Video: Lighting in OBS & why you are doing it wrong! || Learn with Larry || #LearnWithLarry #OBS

Hi, I'm the internet's Larry IRL, and today I'm gonna teach you to do some shit.
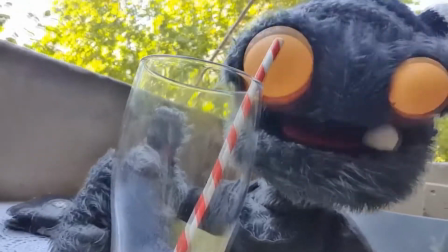3, 4, Larry is better than everybody at doing everything.
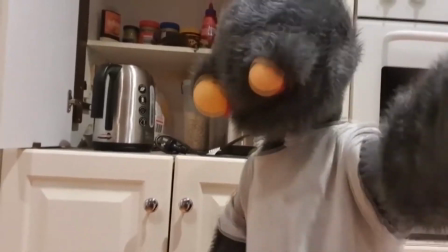Yeah.
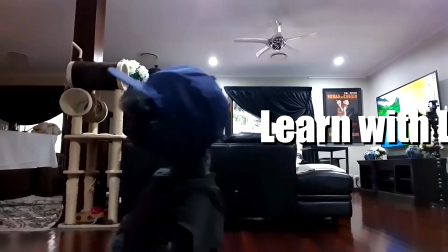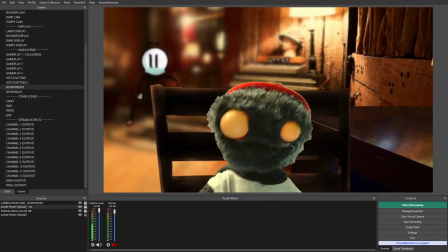Hello, YouTube. Larry, in real life here, and welcome to another episode of Learn with Larry.
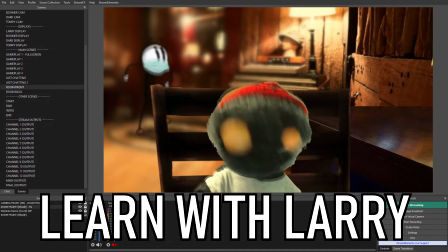This is a series where I talk about things I've learned,
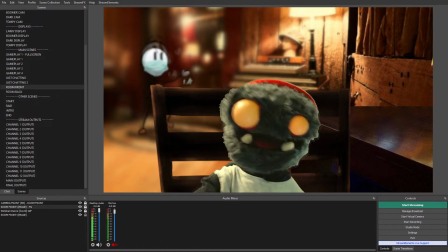and maybe I can share them with you, and hopefully you'll go away learning something as well. So, today we're talking about specifically lighting in OBS.
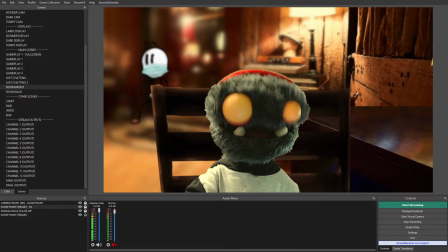Uh, in particular, a little filter called the color correction filter.
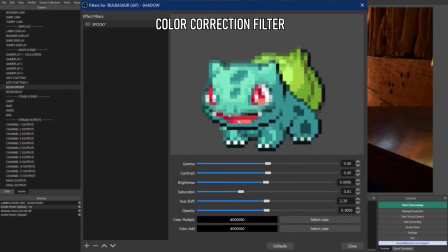You've probably heard of it, but I feel like it's a little undervalued. It can be used for so many more things than what people are using it for.
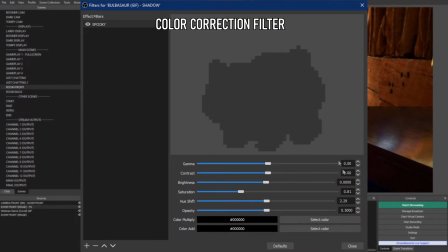So I wanted to give some examples of those today,
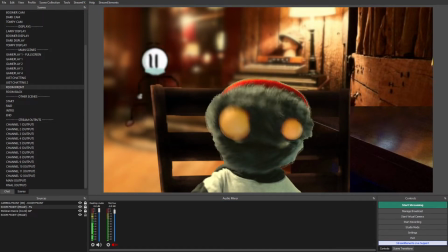and hopefully you'll go away with a greater appreciation for this amazing, amazing filter. So I'm going to give 3 examples. First of all, a webcam example. I like to use it on my webcam a lot,
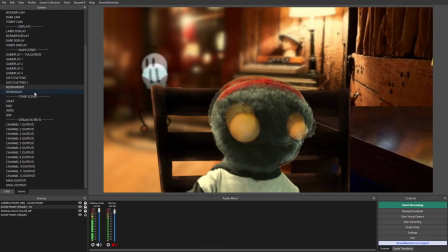especially when I'm setting up digital scenes like this one and this more complex one over here.
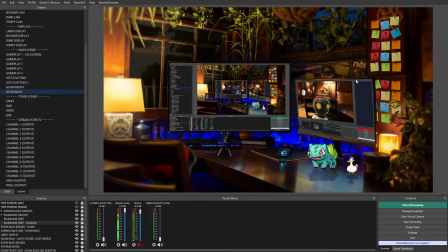It's just a great way to blend in things to the scene to create a really cohesive and awesome looking final project. So we're gonna start with this scene though.
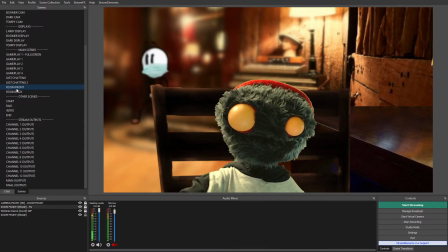So this is my main cam scene, and I've got just one filter here.
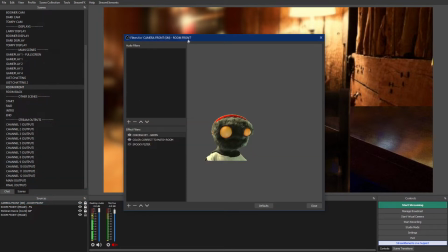Just one filter. It's on my camera.
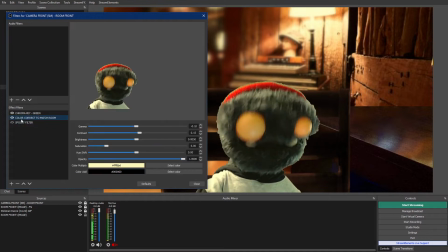Uh, well, I've got more filters, but just one color correction filter that for this use case.
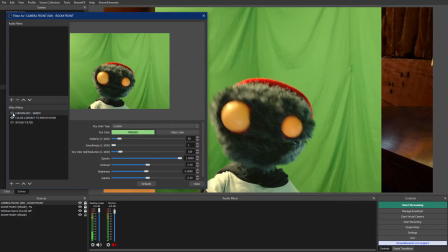So I've got my chroma key. Spoilers, this isn't a real background.
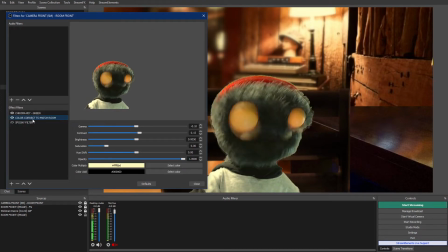But then I've got my color correction thing, and you can see I've even named it color correct to match room. So if I turn this off, bam, you're gonna notice a bunch of things straight away.
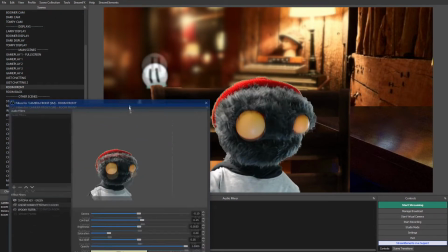I'm too bright for the room, and there's too much white and blue in there.
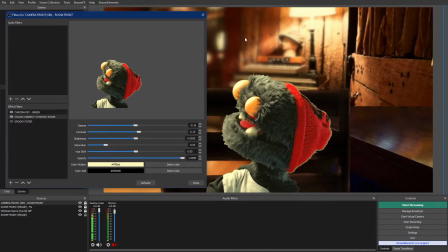So if I turn it back on, and I noticed that my background had a lot of yellows and reds and oranges and things like that.
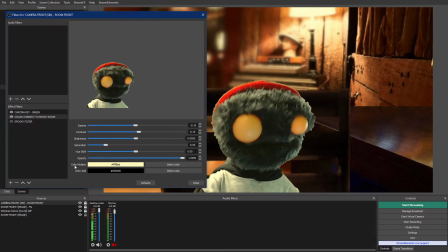So using this really cool tool called the color multiply, which kind of blends the original color with the color that you add, hence the name multiply.
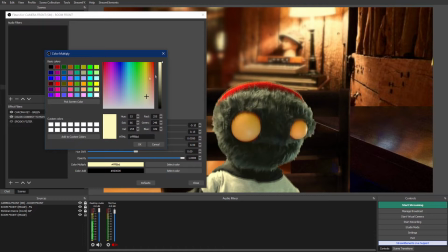I added a bit of yellow into this. I think I started off with that base yellow, and then I kind of dialed it back a little bit until I got it to look the way I wanted.
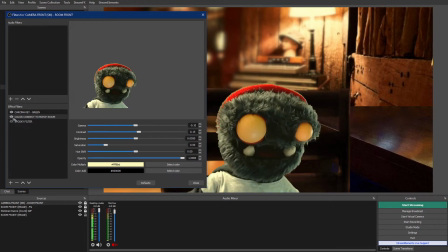Um, I also noticed that my other one was too bright, so I dropped the gamma and the brightness just to remove some of that. Looks like I also added some contrast. I think mostly that just adds some shadows and sharpens things up.
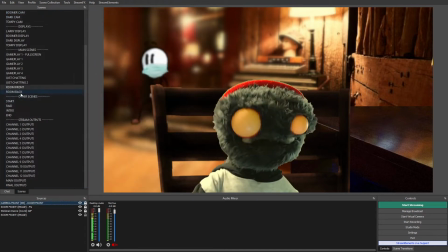But I really do think it makes a huge difference. My next example, I got these post-it notes on the wall here.
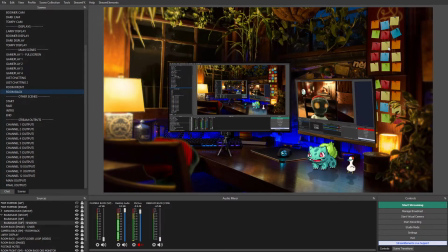I recently added them. A friend of mine, Rafi Plays, uses them. I thought it'd be a really great idea. I did ask him first if I could copy his homework, and he said yes.
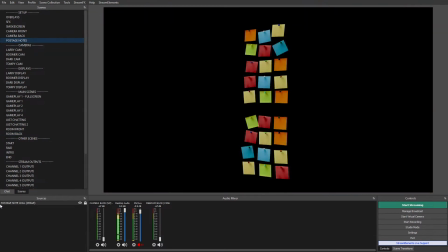They're in another scene for reasons, but you can see again, this is another simple example.
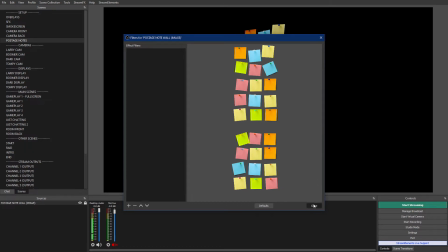You can see straight away that's the original. They're a lot brighter. I think I applied the filter to the scene.
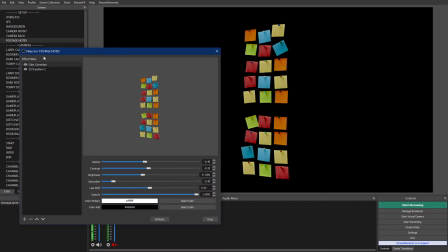So that's with it off, that's with it on. If I go back to this room,
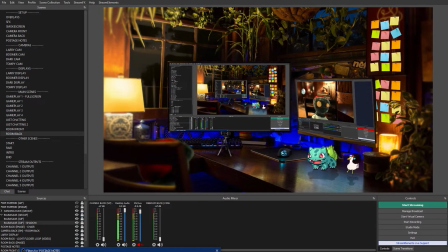without the filter, they kind of stick out a little bit, but just some simple color correction.
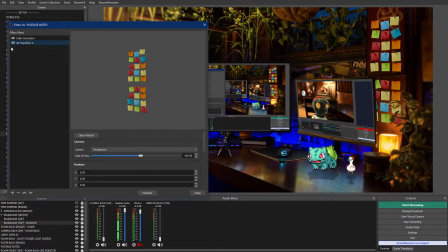Turn down the brightness a little bit. I'm also using this awesome filter called the 3D transform, but that's a whole other video that kind of let me rotate it in 3D space, but it's really cool. I turned down the saturation a little bit. That removes some of the color, and it fits so much better now.
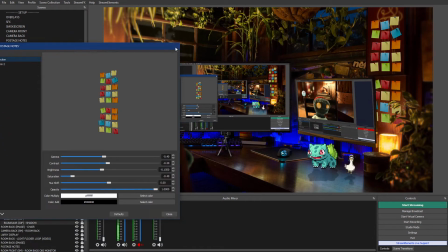It looks really good. That's another example.